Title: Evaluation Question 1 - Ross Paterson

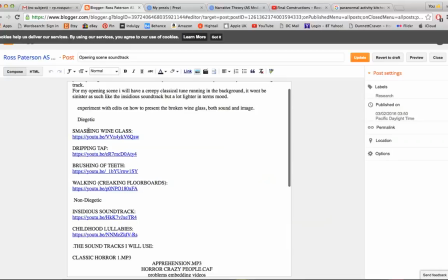245s
As you can see, I had all of these in, apart from Smashing Wine Glass, I had all of these there anyways,
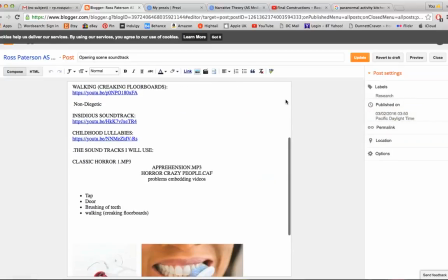252s
but just here unavailable to actually embed into the links and embed them into here. I've actually got the classic horror that was playing in the background, and after the scene and where she has the one-on-one in the mirror, we have the apprehension.
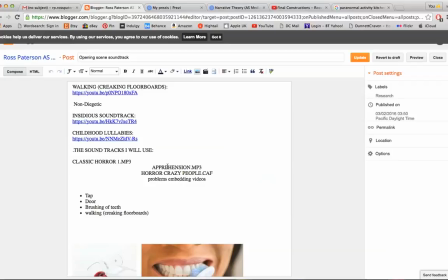270s
This sets this calm level, which I think kind of develops the media product after like the first sort of disruption. And obviously the horror crazy people, it's the people screaming and shouting as she's looking in the mirror and just looking into her own eyes, kind of getting lost in a second world.
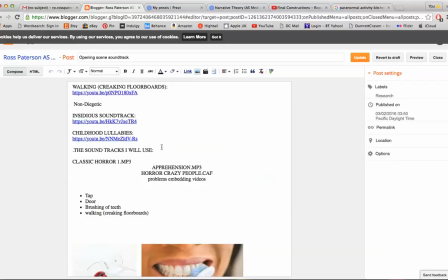291s
And yeah, also mainly developing the
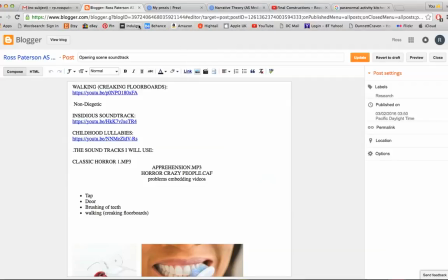299s
developing conventions of media products is actually through my character.
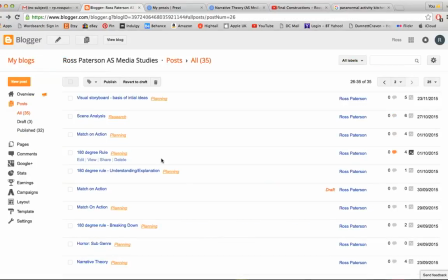304s
If I can just show you my character profile right now, we can actually see that I've used the stereotypical character for a horror movie.
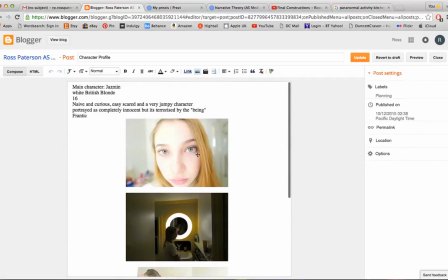316s
So we have white, blue eyes, blonde, portrayed as innocent or being frantic, and always a victim, always an innocent victim within a horror movie. That's why I thought using this as and developing this with my media product would be the best to get the
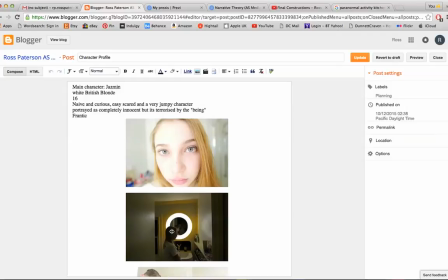336s
best reaction out of the audience, and really relate it to the horror conventions and subgenre of my movie. So, I think that was one good way in which I did so, and I can just show you here.
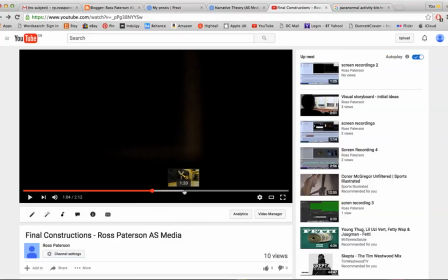349s
If I skip to this point in the edit, we see we have my sister.
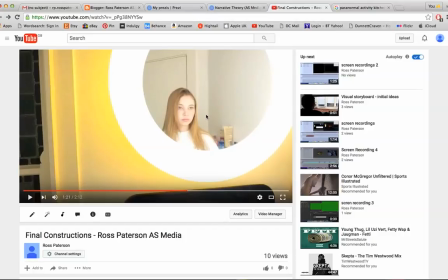357s
She is white. She fits the description perfectly, which is why I thought it would be she'd suit the storyline well. The innocent girl waking up in the home, first call of disruption, finding blood dripping from her nose, which actually, in fact, is not there.
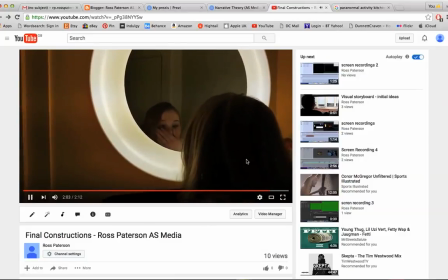374s
As we can see, she looks up here and she wipes it, and it's actually not there.
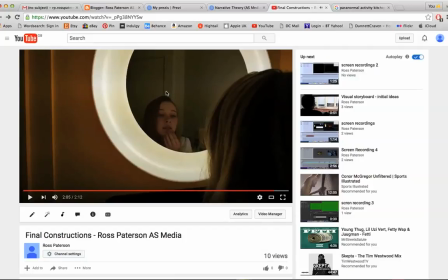379s
I think that's one way in which I was able to develop real media products. And yeah, I mean, the one way in which I challenge real media products is if I can just show you,
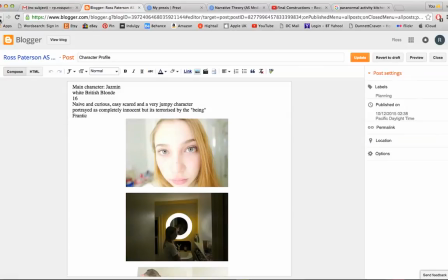391s
for example, the lighting that I chose to have in my house during filming.
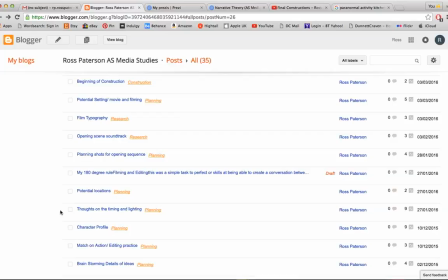399s
And just find this quickly.
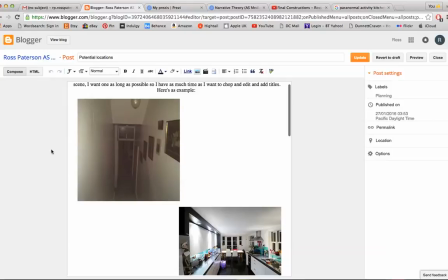402s
Often, like for example here, horror movies, they're set in dark, deep locations in which
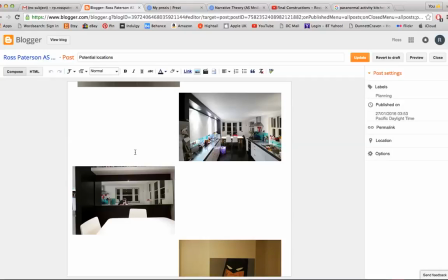411s
that's one of the main things people are scared of is the dark. So it would make sense to have all those scary factors played off on each other.
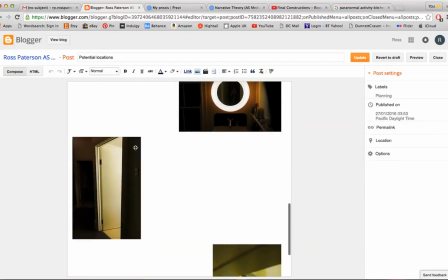419s
Whereas I thought, to really kind of make a psychological difference to my horror movie, I should do it as plain as possible.
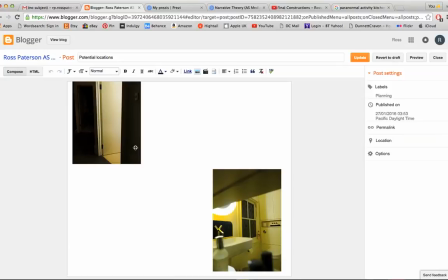428s
So odd stuff happening in the most simplistic scenarios.
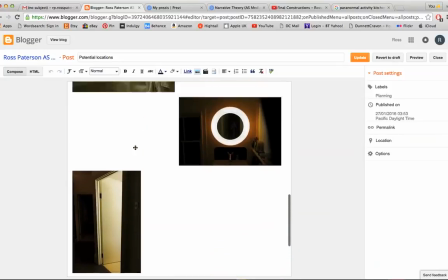433s
So for example, I've chosen to have a lot of lighting.
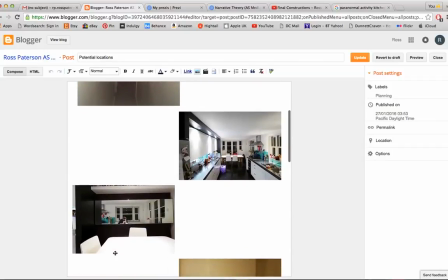436s
I haven't actually used my kitchen, in fact, within my scene, but that would have appeared later on along the storyline.
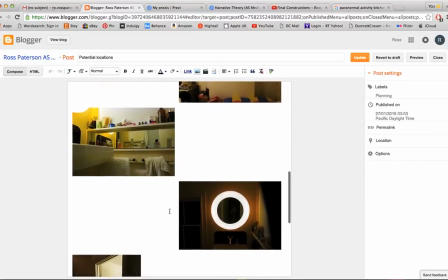444s
But yeah,
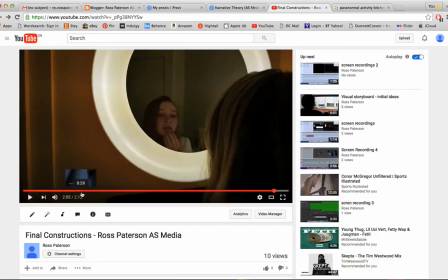445s
the strong lighting, I think, actually challenges real media products, forms and conventions.
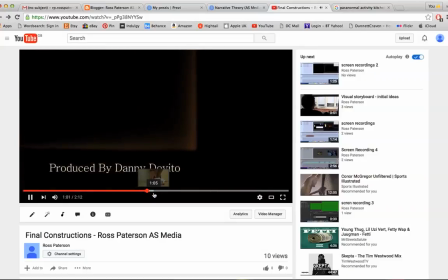453s
As often you don't see a lot of light within horror movies because it's kind of deemed as a safe zone almost.
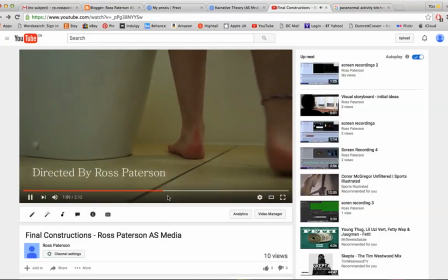460s
So I think all of this bright light here, it all kind of it makes it a bit eerie for the audience.
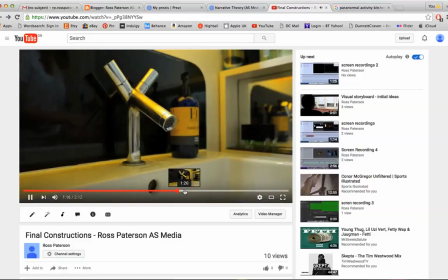468s
We're not quite sure if it's disrupted or we're in a place of equilibrium. Here, look, bright lights.
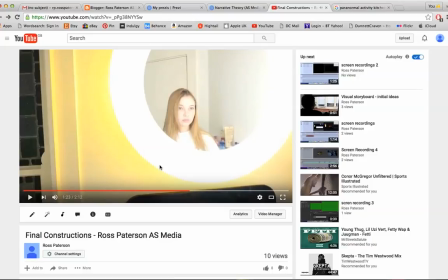474s
And then we can actually use the bright light in a ways of saying this is abnormal as it's getting so bright,
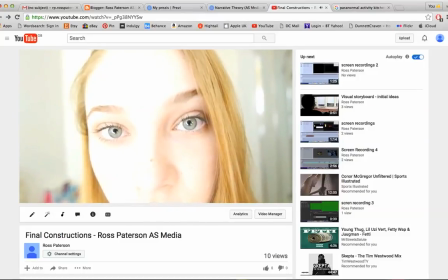480s
which was in fact not intended and natural, but I've decided to keep to.
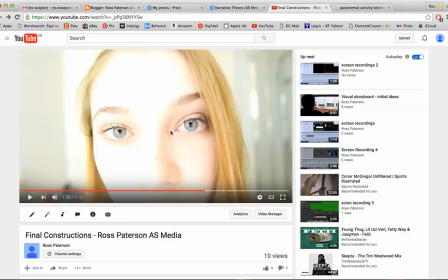485s
And also cutting and editing the flashing of the lights to portray an odd circumstance and really mark the stage.
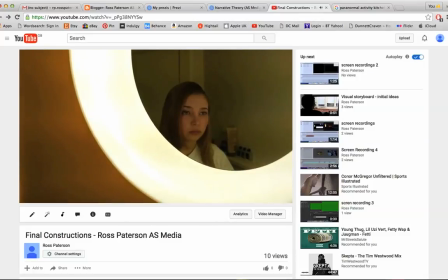493s
But yeah.